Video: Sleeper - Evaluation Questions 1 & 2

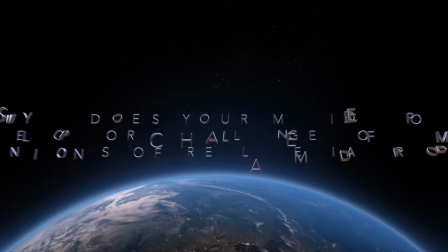0s
In what ways does your media product use, develop, or challenge forms and conventions of real media products?
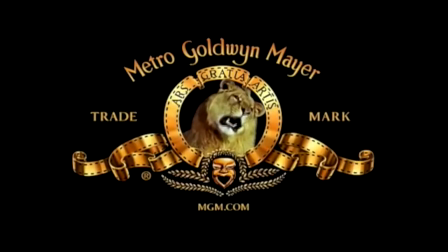8s
Conventions are the way which things are followed, like a set of protocols. In the film industry, conventions have great importance as they help the audience understand what turn the movie is going to take in terms of their genre.
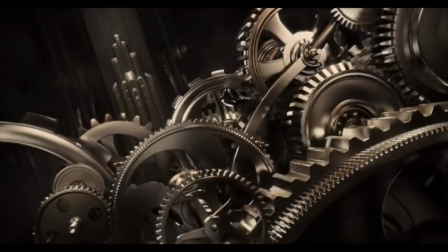20s
For example, a convention of an action movie that would make the viewers understand the genre would be hints like explosions,
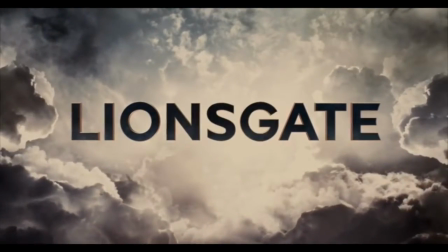26s
fast paced music, chasing, and an objective for the protagonist to complete. If all these were to be presented in an opening scene,
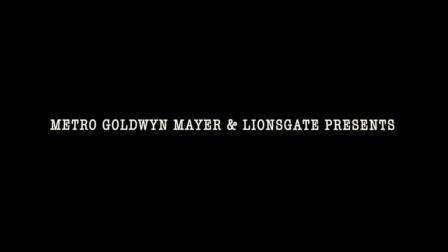33s
the viewers will instantly understand that the film will be an action film as it's following all the common conventions of the action genre. Our opening scene had a spy espionage genre,
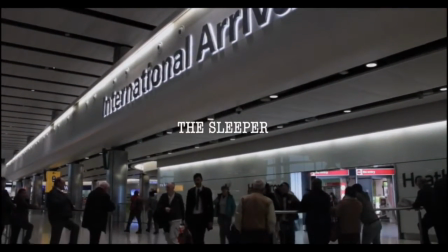43s
and the main conventions that we used to direct the audience into it being a spy espionage film were things such as our main protagonist, Casimir, wearing a trench coat.
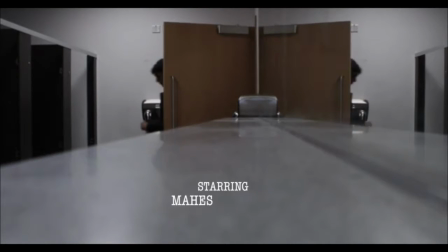51s
Naming other things that we included that follows the main convention of a spy movie is our incorporation of secret codes, which would lead to bigger things later on in the movie.
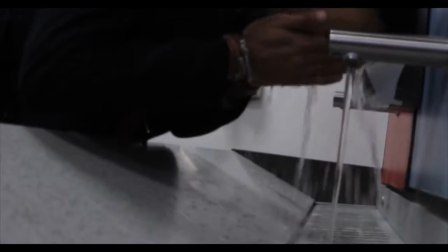60s
The mise en scene, where we shot one of our scenes in an underground car park, the tin that we added to our film,
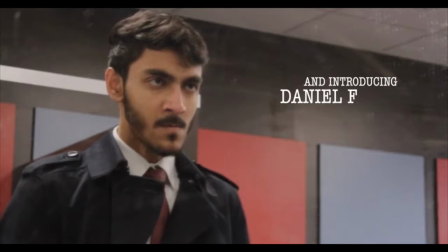66s
and the soundtrack that we implemented to our film, all of which represent the common conventions of a spy movie.
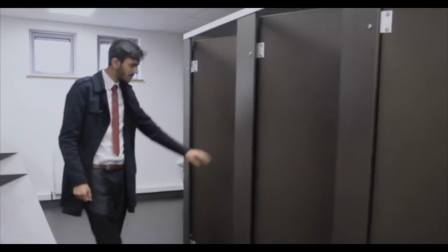73s
Casimir is the male protagonist, and as most spy films go, most protagonists are impatient and are time efficient, meaning they want to get straight to the chase.
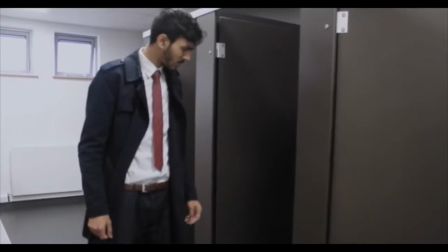81s
They are also intellectual and have a way to get out of dangerous situations.
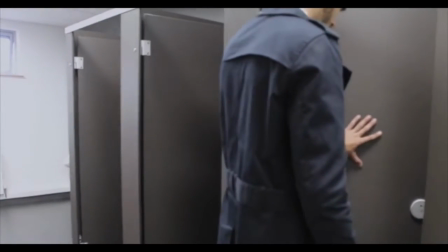85s
Casimir's personality and clothing was constructed to surround him with a specific vibe that he can get the job done when people rely on him.
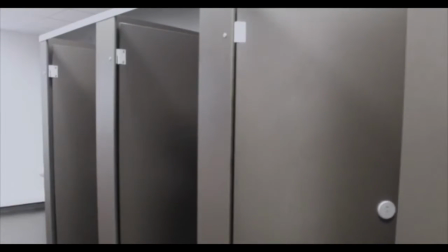92s
This links to a few successful movies called The Good Shepherd, Tinker Tailor Soldier Spy, and Seven,
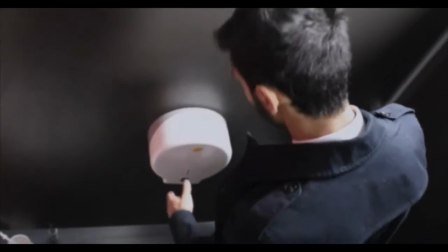98s
where each one of the actors walk around in a trench coat and a briefcase, which instantly gives a spy vibe.
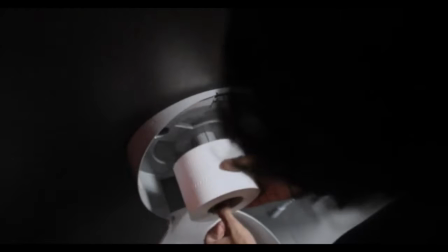104s
Although Casimir is visually different to the protagonists in the movies I referred to,
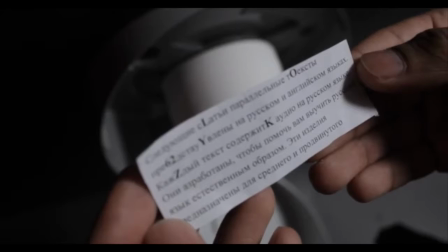108s
he easily shows that there's a strong link between them based on his subtle but quick steps and the way he responds to the things around him.
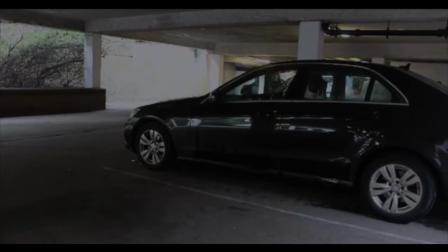115s
In terms of costume for Casimir, it follows the mainstream conventions in terms of costume for spies,
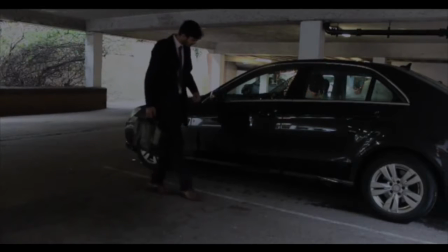121s
which is a standard trench coat and a briefcase with contents no one is aware of, which has the ability to get the audience to ask questions.
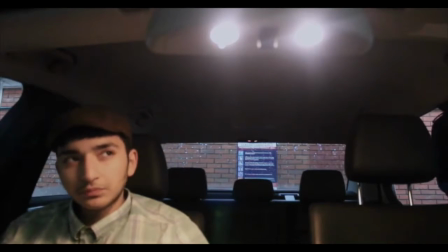128s
A movie that we can relate this point to is Tinker Tailor Soldier Spy, where the character, George Smiley,
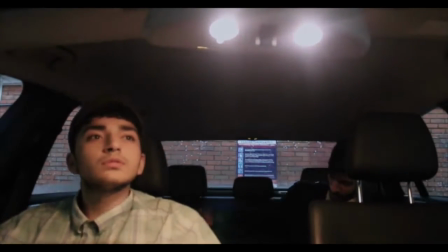134s
is an established spy, also wearing the exact same clothing that Casimir does, telling us it's a main convention for a spy film.
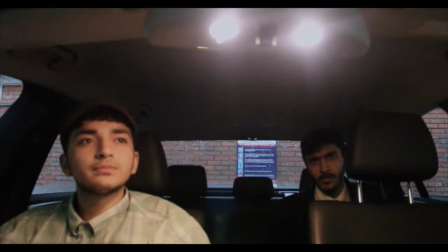141s
Moving to my character, Igor, he is more insubordinate than normal.
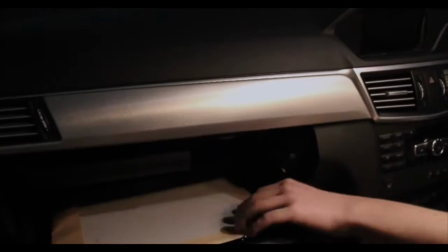146s
He isn't the usual lower ranking worker who stays quiet, but can actually have importance in the scene.
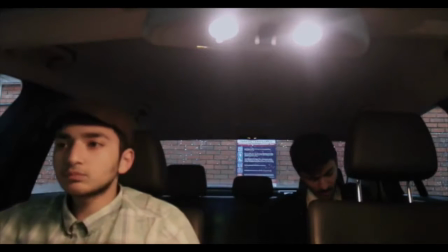151s
Real lower ranking characters in an espionage film will stay quiet and polite, and won't try to act higher than their payroll.
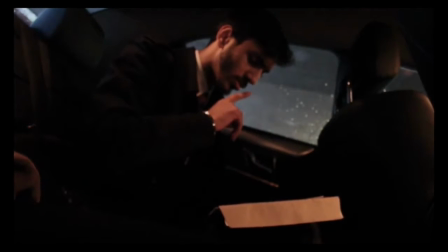158s
Therefore, my character is a countertype. To show that my character doesn't follow the main conventions, but rather challenges them.
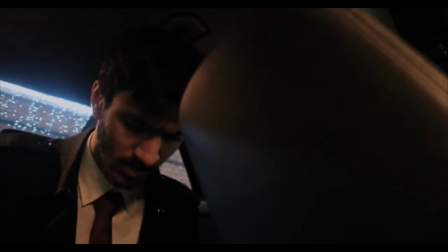165s
To show the comparison, the chauffeur in The Good Shepherd patiently waits outside of the car for the passenger to enter,
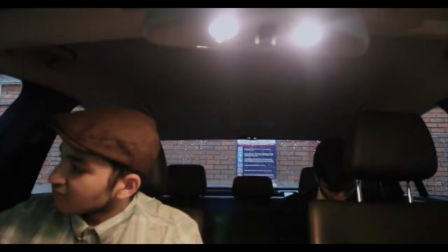171s
and whenever the passenger seems ready, he will adjust to his time frame.
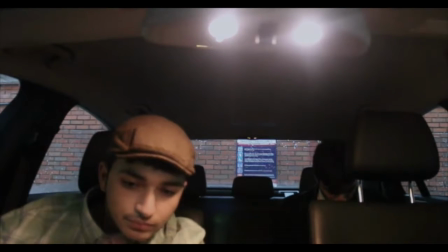175s
My character, as is already been seen as a countertype, isn't wearing the fancy chauffeur clothes that most lower class agents would wear,
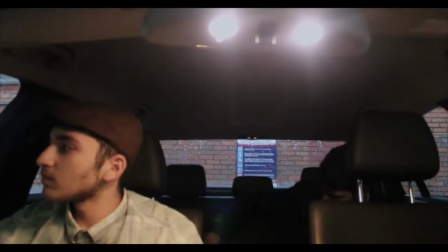182s
but is wearing casual clothes that reflects his personality and whatever he finds suitable,
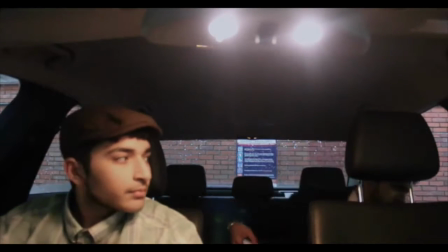187s
showing his insubordination and how he acts.
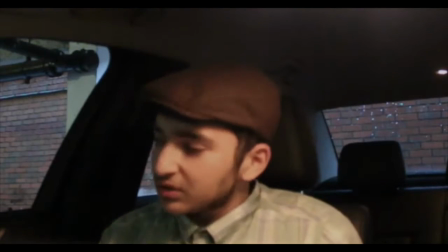190s
Comparing this to a stereotypical spy film, Seven, the chauffeur wears the clothes that is required, which follows the company dress.
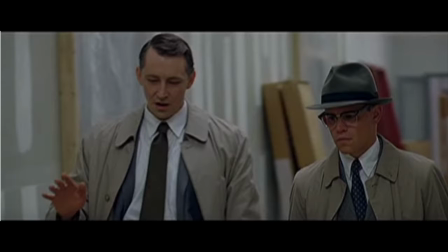197s
I know this because everyone in his proximity is wearing the same clothes. Carrying on, he's following the rules of his workplace by wearing a suit, while my character is being laid back,
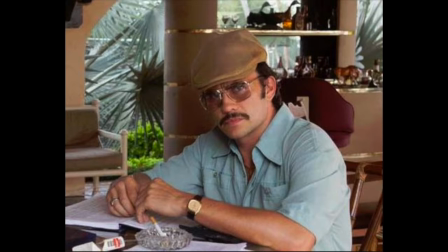207s
ignoring the protocol and wearing the first thing he sets his eyes on in his wardrobe. Moving on to the soundtrack, we decided to choose a suspense-filled tune, but not too loud that it would disturb the calm but dangerous vibe it's emitting. So ultimately, we followed the stereotype.
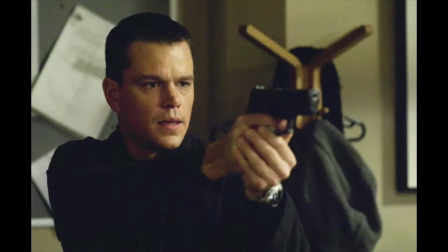222s
But in a sense, a spy movie wouldn't work if you had a happy tune in the background, as it drew in the mood we're trying to let the audience pick up. Therefore, it was our only choice to follow the stereotype for our sound, as a countertype would have ruined the feeling we want the audience to have.
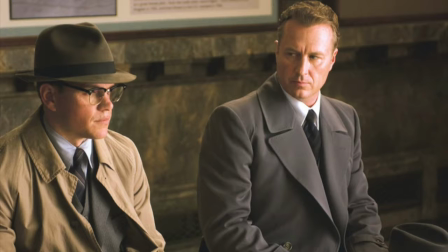238s
In The Good Shepherd, the soundtrack in the background is similar to ours, but the difference is the sound of the beat and the time between each beat.